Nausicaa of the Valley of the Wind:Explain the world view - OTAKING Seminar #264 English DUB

So he didn't know that it was drawn by the director. Katayama replied that, while we were busting our asses during the final check and other works, Miyazaki, who was done with his job, seemed to have had a fun time drawing it.
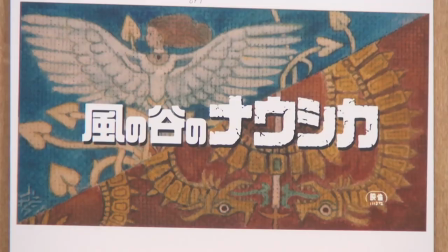12:36 He was humming. Well, this Katayama's word sounds a little meaner than necessary, I thought. So, this is the first image in the opening sequence of Naoshika, which Miyazaki is said to have had a fun time drawing. As I just mentioned before, he drew it after he finished all his work. This means that Miyazaki revisited the opening after completing the animation film.
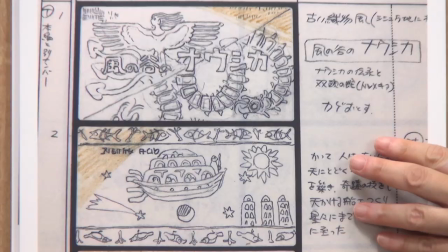12:59 On the other hand, the same image in the storyboard was drawn before the production and is slightly different.
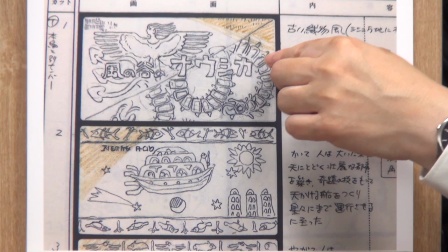13:04 This is the same opening image of Naoshika in the storyboard. It looks almost the same.
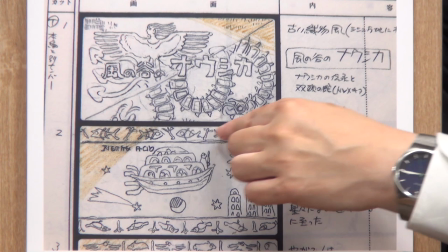13:10 The upper part represents the world of the Valley of the Wind with the image of Naushka.
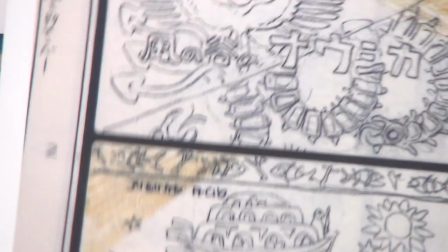13:17 The lower part has an image of Oroboros, the two-headed snake, which is a symbol of Tolmekia, but it's slightly different in details.
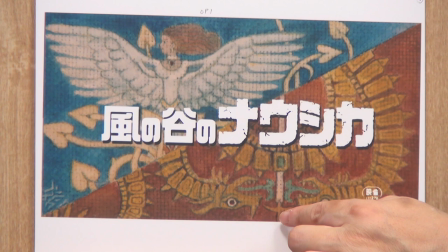13:25 The difference is that in the lower symbol, tongues, which may look like the flame,
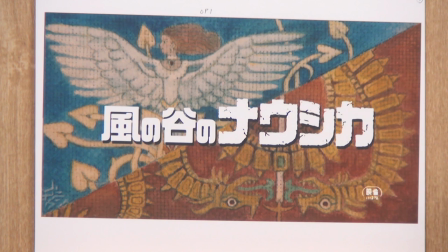13:30 are extending from both heads of this snake toward the sword, and the two images are contrasted by red and blue. It might seem like a minor difference, but actually it represents a huge change. The image in the storyboard was what Miyazaki planned it to be before the production.
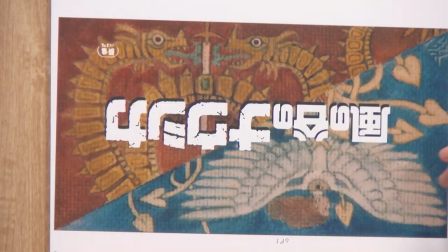13:47 But when he drew the tapestry after the production, Miyazaki wanted it to be in this arrangement.
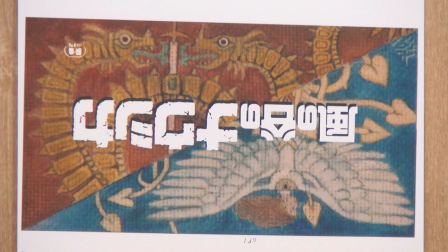13:54 He wanted the images of Naoshika and Tomekia to be reversed. This side has a woman drawn, so what it represents is obvious. So, Miyazaki wanted to highlight this side with the sword, which represents Kushana, the princess of Tomekia.
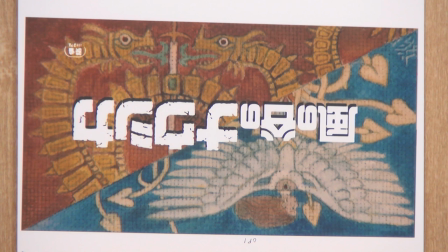14:10 He wanted to emphasize that the story was about two characters, Kushana and Naoshika. Unfortunately, Toshio Suzuki, the producer, was against this last-minute decision. He said that the title has the name Naoshika, so let's stay focused on her. So, Miyazaki reluctantly had to go with the initial arrangement. So this is how Miyazaki actually wanted it. During the production of Naoshika, he realized that the story was not only about Naoshika, but also about the two women, Kushana and Naoshika. In an interview after the film production, Miyazaki described them as two sides of the same coin. So he divided a single persona in two. This is quite a common practice in movies. Conflicting characters representing various sides of contradicting feeling of one person physically appear to speak the lines, externalizing the anguish of the person. When a person thinks, what should I do, what should I do, it's hard for the audience to read it unless the character actually says it. So, various sides of the internal anguish of a person appear as respective characters to confront each other.
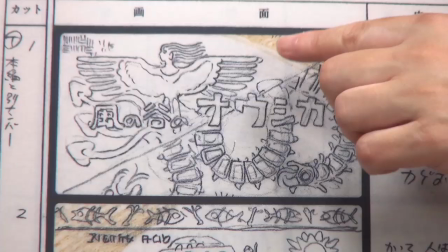15:14 And that's what makes a drama. Miyazaki was not aware that this applied to the two characters when he was making the storyboard, so he was simply drawing symbols.
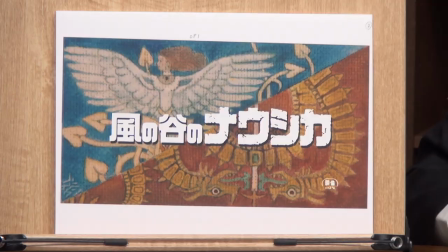15:23 He strongly realized it when he was drawing the tapestry as a final touch in the film production. The presence of Kushana grew bigger and bigger inside him. Then he realized that it was actually about two princesses, who are on different sides, Valley of the Wind and Tomekia, but sharing the same anguish. I'll go into this further in the second half. As you can see in this example, people often wonder what the creator was thinking when they see their work, but sometimes that's just meaningless. This is because Miyazaki himself, when asked questions such as, what motivated you to make this film? What are you trying to say in this film? Often answers, I don't know, that's why I had to work hard.
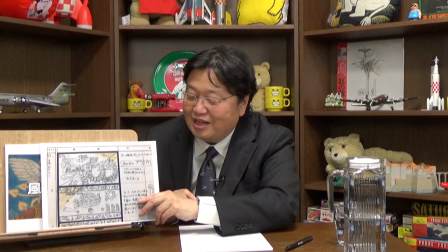16:10 So he drew the storyboard without really being sure where he was going. He was drawing the tapestry after the film production was completed, and that's when he realized that he wanted to make the story about Naushika and Kushana. So he tried to flip the images upside down. In this manner, sometimes the creator figures out the theme of the movie while they are making it.